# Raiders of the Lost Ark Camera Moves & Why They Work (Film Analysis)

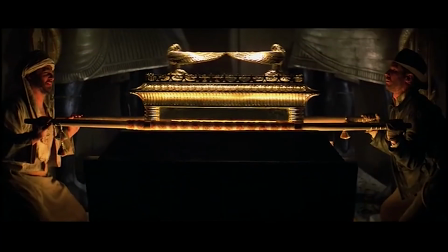Today we're going to be discussing Raiders of the Lost Ark, directed by Steven Spielberg. 3 camera moves, and how they add tension, where you're looking at in the shot, and how they move you from one place to the other.
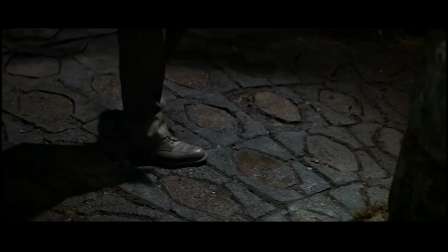And it's all done artfully well by Spielberg. He goes beyond the normal way.
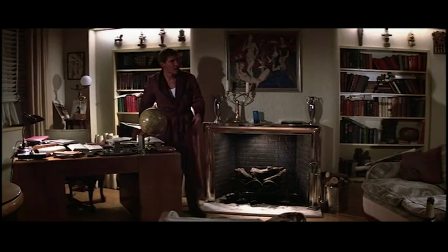It's almost like he's Picasso, where everyone is painting realistic things and they use these lines in the same way, but Spielberg uses them a little bit differently. Now, the first sequence of the movie is Indiana Jones grabbing this idol from this cave area.
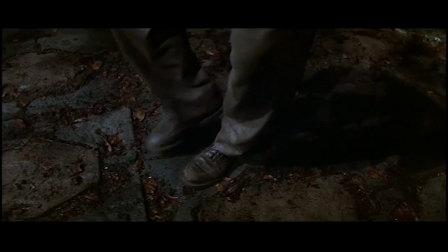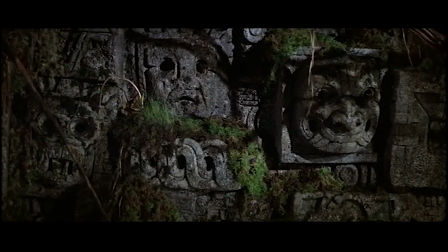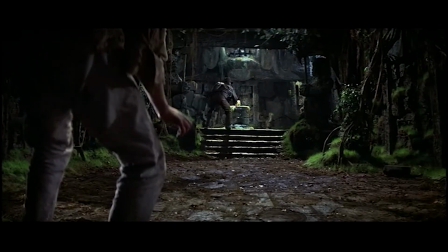And as he approaches it, he stands up. This is the shot.
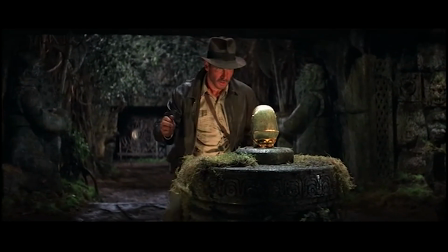He stands up to the idol, and then we start to dolly in on him.
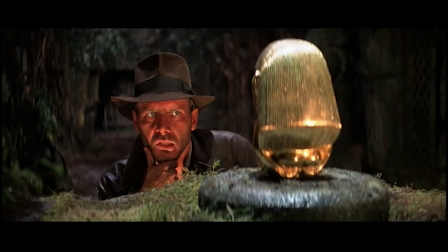The audience at this point doesn't know there is one more booby trap at the end of this sequence, and that is the weight being lifted off of the pedestal.
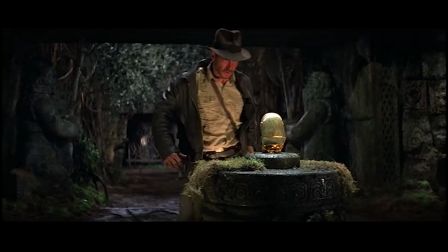And so the camera dollies in, and that is the subtle hint to the audience.
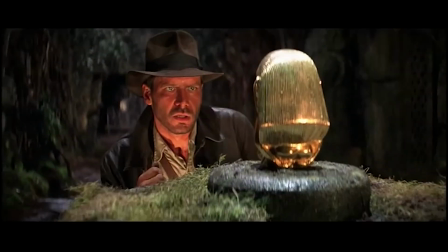That is telling the audience that there's still something to be tense about. There's still tension here. There's still something to be worried about. There is still danger. And so it slows to a dolly in, and then it stops.
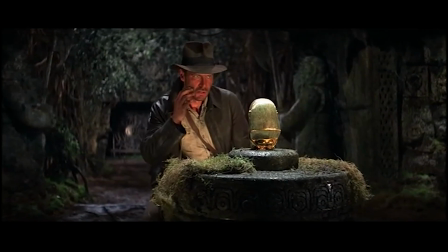And like in dolly in shots, there's usually something that happens at the end of the stopping of the dolly move.
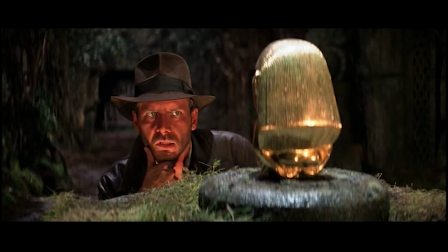It's usually the punctuation, the period. And it's right now it is Harrison Ford rubbing his chin. And we can tell by this, it's not that the tension has been resolved, because the whole dolly in is tension, but now it's also, the end point is he's tense, he's nervous.
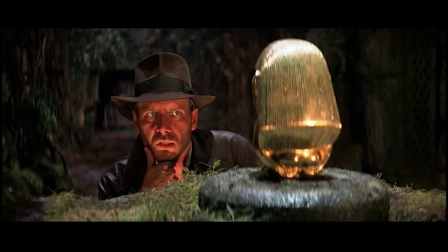And so that is the end of that shot. But what's great about this is it's working with this other shot that's right behind, dollying in on him when we cut to him.
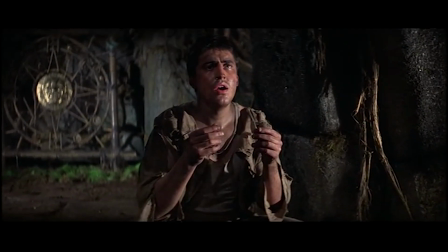And so the tension continues. And it's kind of like there's a couple ways to up tension. One is to make things go for a very long time, have the tension drag on and get higher and higher, and the stakes get higher and higher. The other way is to have a arc, get to that point,
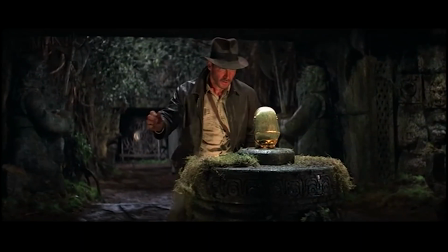like the dolly in on the idol with Harrison Ford, and then stops.
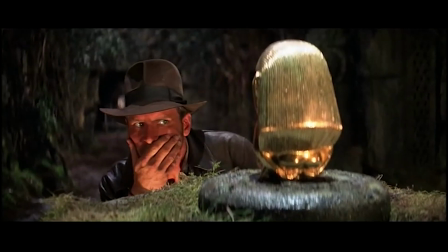That's the peak. And then what happens is you've kind of released some of that tension, but then it goes even higher because it starts again, and then there's another camera move right behind it. And so that's what this shot does. And what's great about this is it's not the most tense part of this, him grabbing the idol. It's just the lead up.
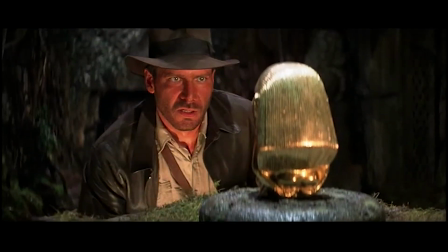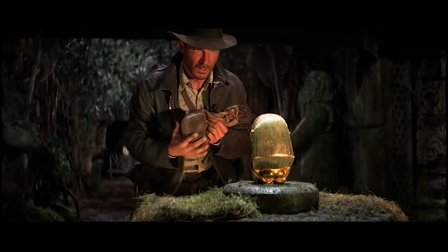Dolly in still moving, so the tension hasn't gone nowhere. It still exists in the music, but it still exists in the moment of the scene, but not in a camera moves way.
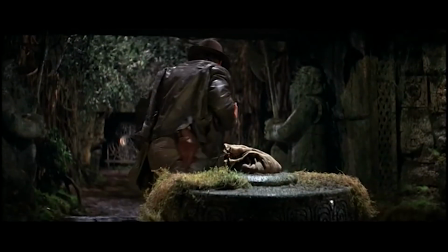And then what happens is, you would guess, the tension erupts.
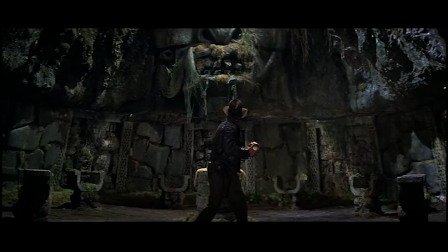It doesn't erupt in any camera move. It doesn't erupt necessarily in music only.
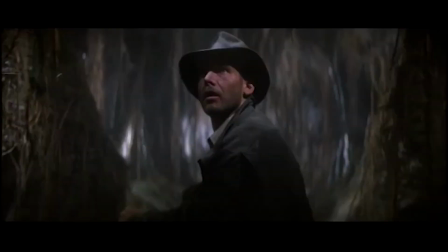It erupts, the whole location erupts, and the big boulder comes down the scene.
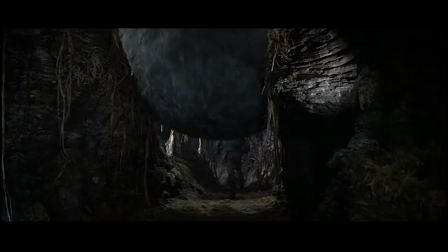And so it's production design that takes over from there.
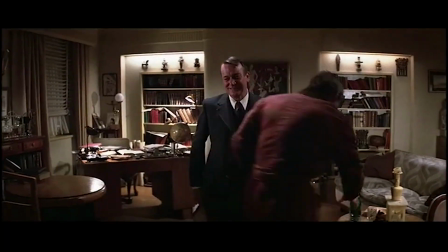Now the next shot we're going over, the second shot, nearly takes up the entire scene.
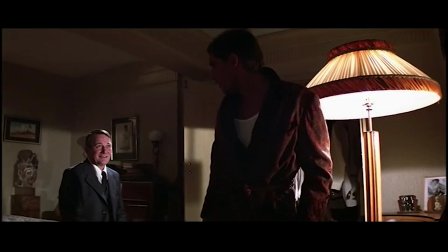How did Spielberg do this? How did he hide this from us? How did he keep us engaged? We're gonna go over that.
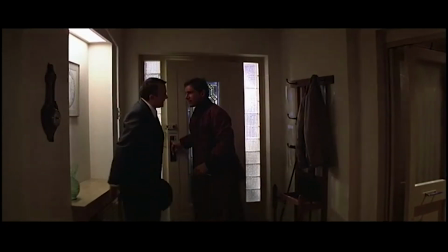And they're kind of far away from camera. And as they come in, we pan over to them, we follow them into the room, and they're kind of mid-close in the room. So not only have we panned and the camera moved, but they've changed the way, the space that they're away from the camera. And that's what they're gonna do throughout the entire shot. They're gonna be moving around, and what's great about that is it feels like a completely different shot.
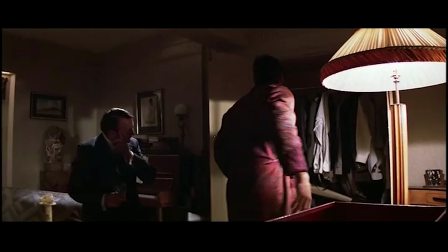And then what happens is they move over to the right, and then Indiana Jones gets super close to the camera.
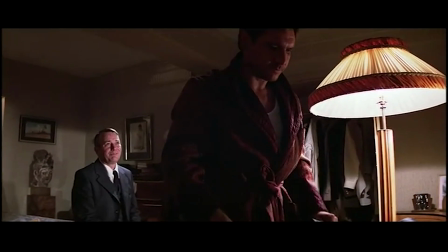As with his briefcase, and then he leaves the way and comes back super close, and he's facing us. Why does he face us for this moment? It's important. He faces us because there's an emotional moment about Marion.
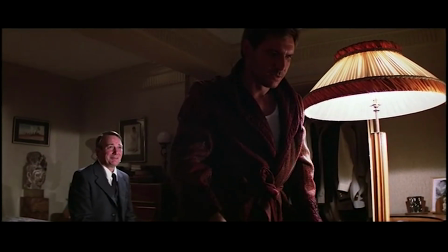So she'll still be with him? Possibly. Marion's the least of your worries right now, believe me, Indy.
And we need to see that and see on his face and see him slow down to a stop. He's been moving around things, packing a little bit, and now he's stopping it to a slow. And then what happens is, then a real camera move happens, a classic camera move.
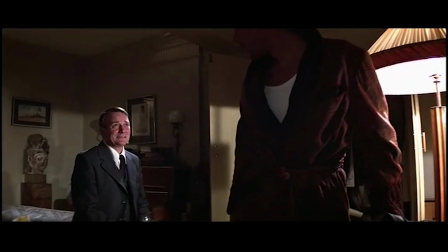We dolly in to Brody, and when we dolly into him,
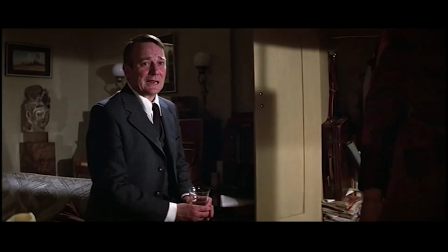we dolly in on, and the tension, the dolly starts on a tension,
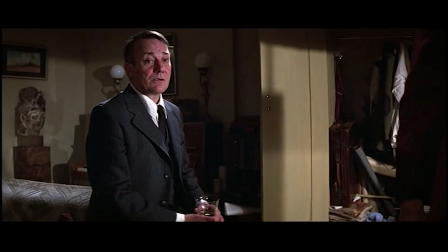because the dollies can create intensity or a tension, and the tension is these other mysteries that we don't know about the Ark of the Covenant, the magic behind it. We don't know its power, we don't know what it can do. And what happens is the music shows there's more tension too. It doesn't do it immediately in on the Dolly in. It does it mid Dolly in to escalate that Dolly in even further, even more, up it even more.
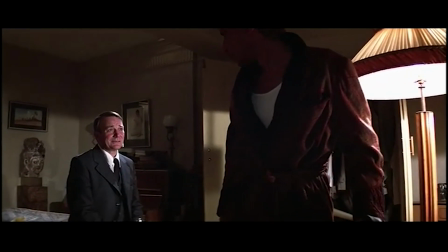Well, I mean that for nearly 3,000 years, man has been searching for the Lost Ark.
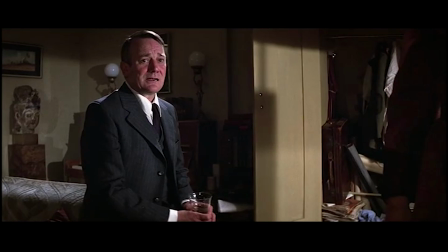Not something to be taken lightly. No one knows its secrets.
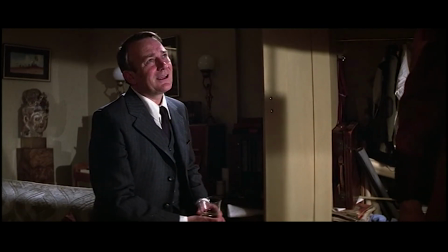It's like nothing you've ever gone after before.
Indiana Jones brushes off this worry and this mysticism. And this is Indiana Jones's character arc of the movie. He believes in the mysticism in the future.
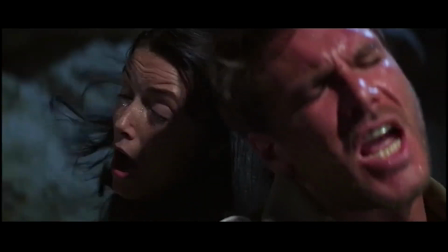That's what saves him when the Ark of the Covenant is opened up.
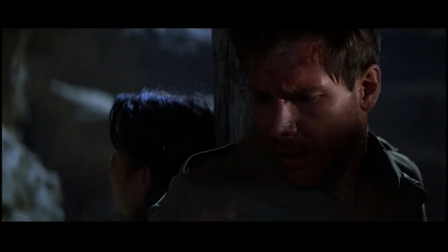And then what happens is he grabs something wrapped in a cloth.
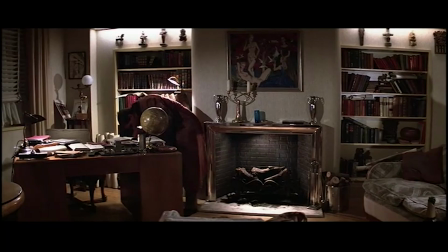And as he grabs it, he brings it closer to us. We don't know what it is, and it's important.
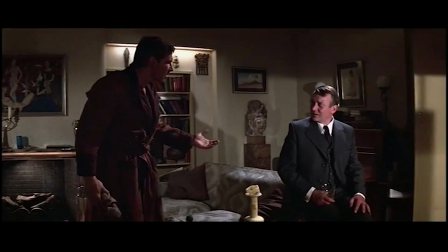They wrapped it in a cloth for a reason, because this reveal is exciting and different, and we know that there's danger coming ahead. And he opens up the cloth, and it's a gun. And only then, throughout this whole scene, do we cut to the close-up of the gun. So this whole thing is showing us that this moment is dangerous. This movie is going to be dangerous, and we need a gun to fight in it. Now, the last camera move that we're going to go over is all about introducing Marion. This woman, this strong woman who's Indiana Jones's love interest. And we open in on the shot being wide.
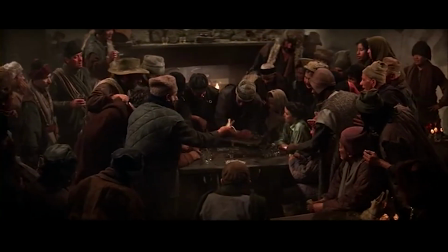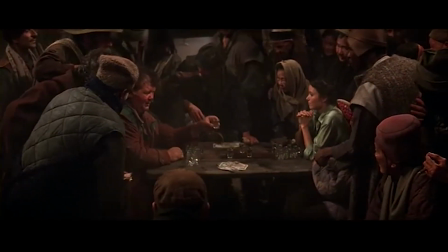There's a wide of the room, and so it being a wide, the director has to use production design and blocking to direct our attention.
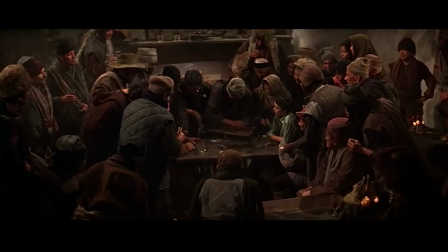And so what he's done is Spielberg is to set up the scene, and everyone's focusing in on this negative space, the open, empty table.
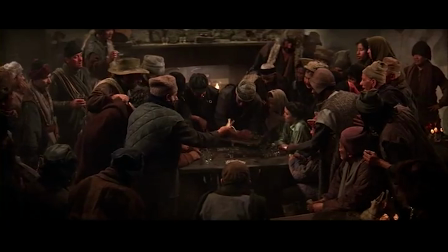And everyone's looking down at this table. Everyone wearing gray and dark green colors. Our eyes naturally go into Marion, crane down.
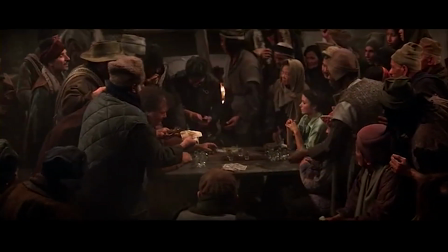There were these people blocking her companion that she's sitting across before, and now we're going around them, so we couldn't focus on him before.
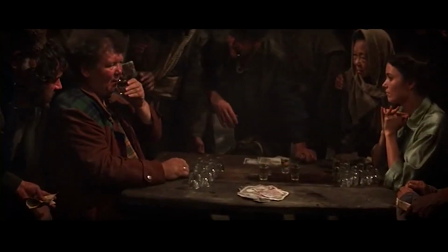We probably should have been if that was open up, but that's not the reason why. That's not the purpose of it.
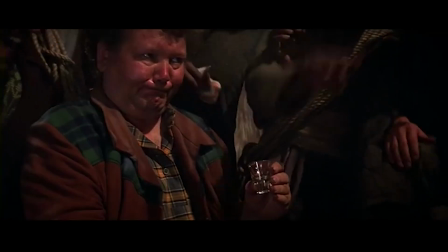So we go around him, we go around those people, and we see him right there, and he starts to drink, and the drinking game continues. And then what we do is it's a slow and methodical follow of the glasses.
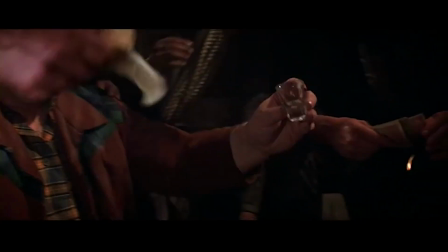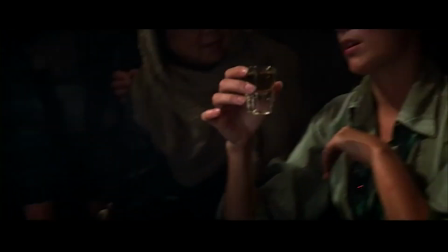Shows the small, slow, methodical effort that they're putting into this drinking game. And she's having a hard time drinking, and we don't cut.
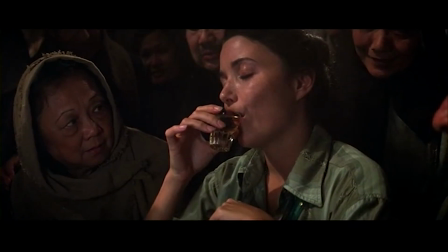Normally you might cut here because there are other things that we need to see and notice and understand.
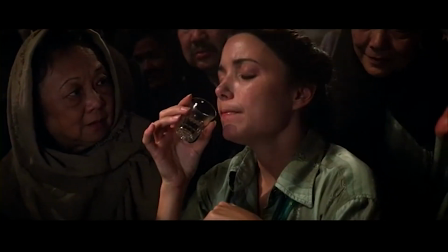But what Spielberg has set up blocking here so that you don't need to cut.